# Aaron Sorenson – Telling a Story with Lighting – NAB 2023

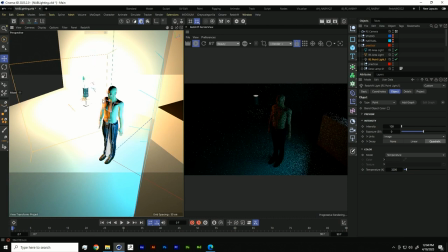(31:48)
We take this light over here by the back of the lamp, move it up.
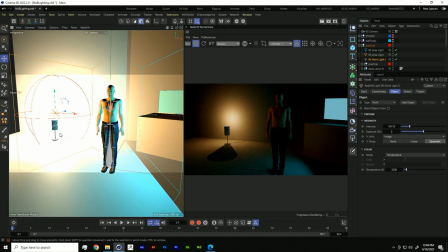(31:56)
So now we're giving the illusion, if that's all we're doing. Like you don't need to be like crank up your settings in like an emission. You can just give the illusion and our brain is going to fill in the gaps. And it's okay that there's suddenly a soft light on the side of their face.
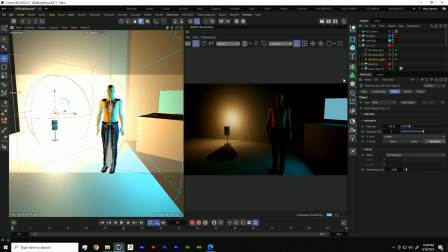(32:11)
And I'll show you real life examples in some films of how that works. So that's with the practical lights.
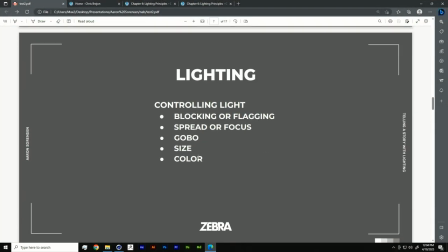(32:17)
Let's go back to, okay, so now we talked about blocking light or flagging lights, spreading or focusing.
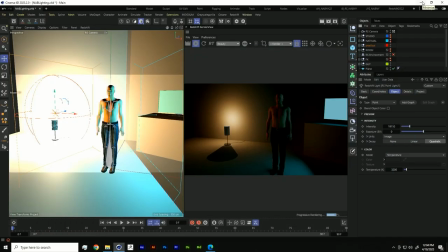(32:24)
Now we're gonna talk a little bit about gobos. Does everyone know what gobos are? Gobos, okay, yeah, adding just a light texture onto a light.
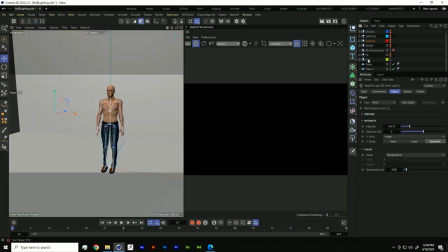(32:33)
So let's turn off this and go back to our studio.
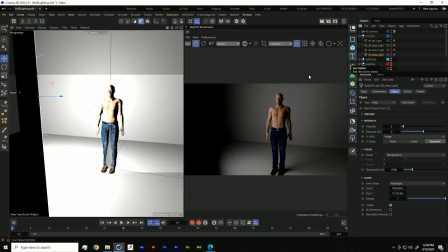(32:42)
So, the cool thing with gobos is you can really create some cool moods with it. And you just come into here and you add a, where is it? Oh, you gotta go to color.
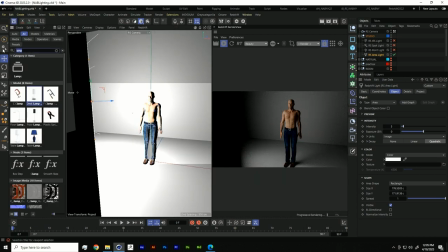(33:01)
So again, asset browser, and you could do something like stripes.
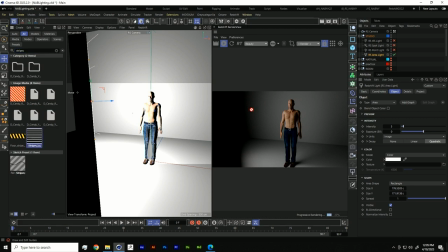(33:09)
So we have these stripes, and you just drag it into the texture.
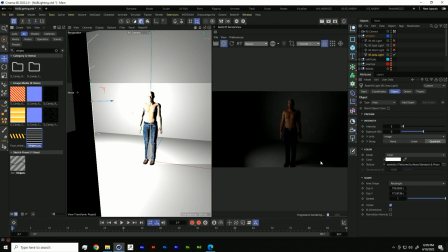(33:15)
Now, you're like, that didn't work. Why am I not seeing it? Well, the spread is too soft. So the texture is on there. So you have to come into this parameter and slowly turn it down, and there you go.
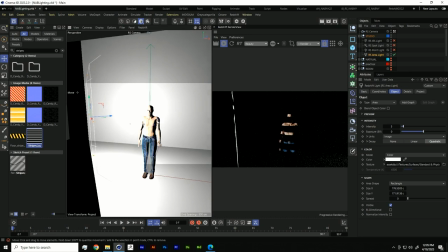(33:29)
Now you're going to start getting those stripes.
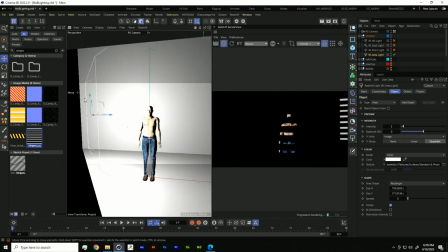(33:32)
Maybe this is like a noir, like film, black and white, and you can see these really cool stripes
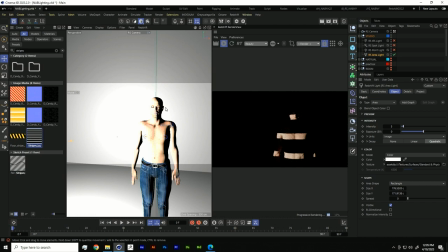(33:41)
on his face. And it's just a really cool way to create a mood or an attitude or just, I don't know, a
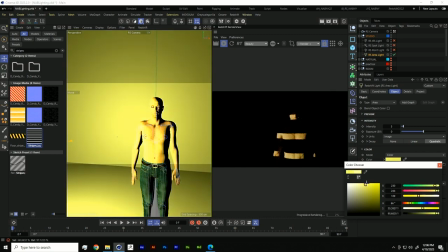(33:49)
feeling. And then maybe there's those outside like halogen light or, I don't know, some cool lights.
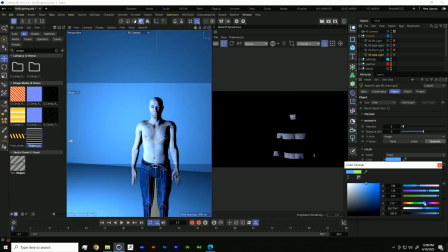(33:57)
There we go, moonlight shining in.
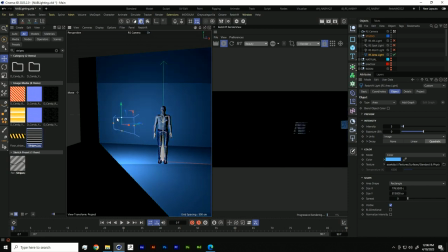(34:01)
And then you can change the scale of it by doing this, scaling it like that. So, and maybe you would animate it and a car passes by, something like that. So again, it's all about telling a story. It's all about enhancing something.
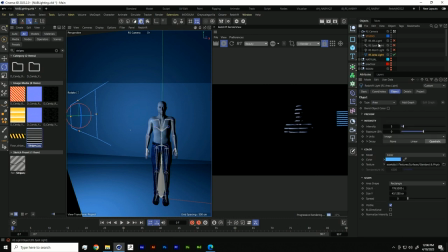(34:19)
And if I was lighting something like this, you know, first off, I'm like, okay, so now we're running into another problem.
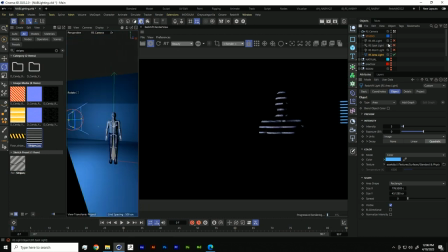(34:25)
The problem we're running into is separation. And that's kind of what thing I want to talk to next. Is we need to separate him from the background.
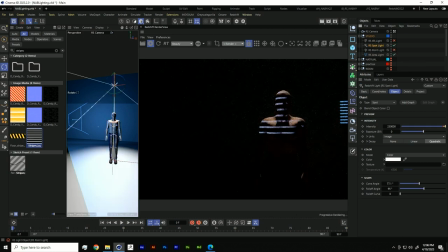(34:32)
We need to give him like a nice silhouette. And we talked about using the spotlight. And there we go. So now we're using like a spotlight. We're highlighting the outside of him and we're giving some separation so we can see that there is a person there. There's also some cool things we can do with making people silhouetted.
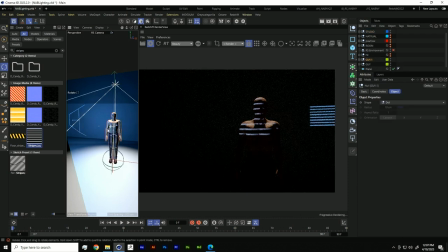(34:51)
So if we took this guy, and maybe we find out that he's not alone in this shot. There's someone behind him. And maybe we're going to turn back on some of these practicals.
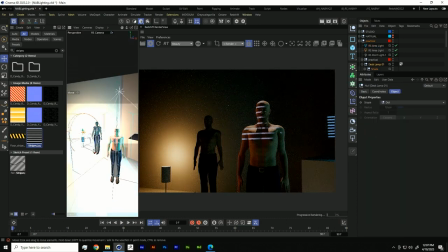(35:12)
And we're going to move, we're just going to do a little bit of, yeah, storytelling right here.
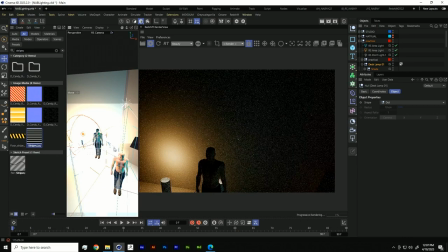(35:16)
Let's move this lamp right there.
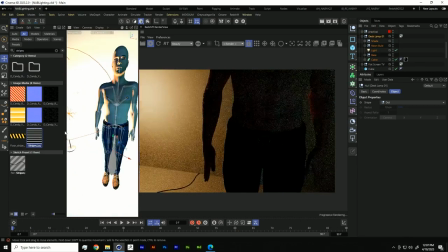(35:20)
Are there two lamps? So many lamps.
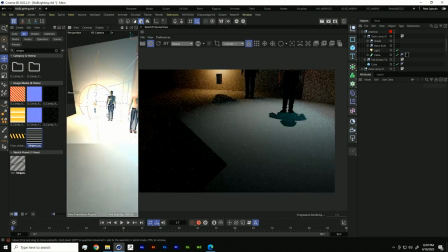(35:28)
Okay, so now what we can do
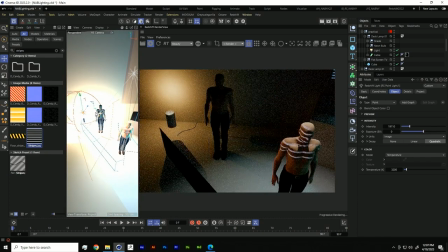(35:32)
is we could take the point light right there. Oh, did I delete the base of the lamp? That's what I did. Oh, no, I didn't. Sorry, guys.
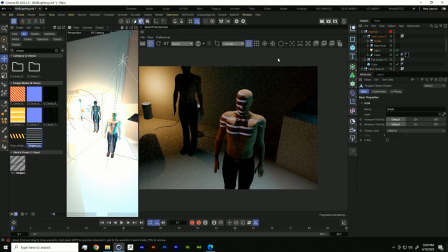(35:43)
Amateur hour happening here.
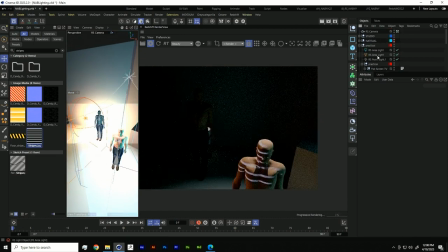(35:49)
Okay, so we have a lamp right there. Let me grab that point light again. Move it behind.
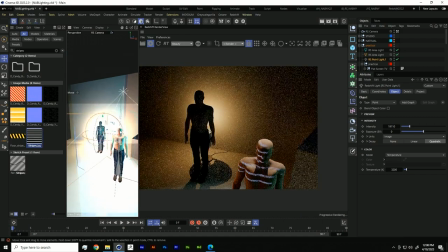(35:56)
Let's get back.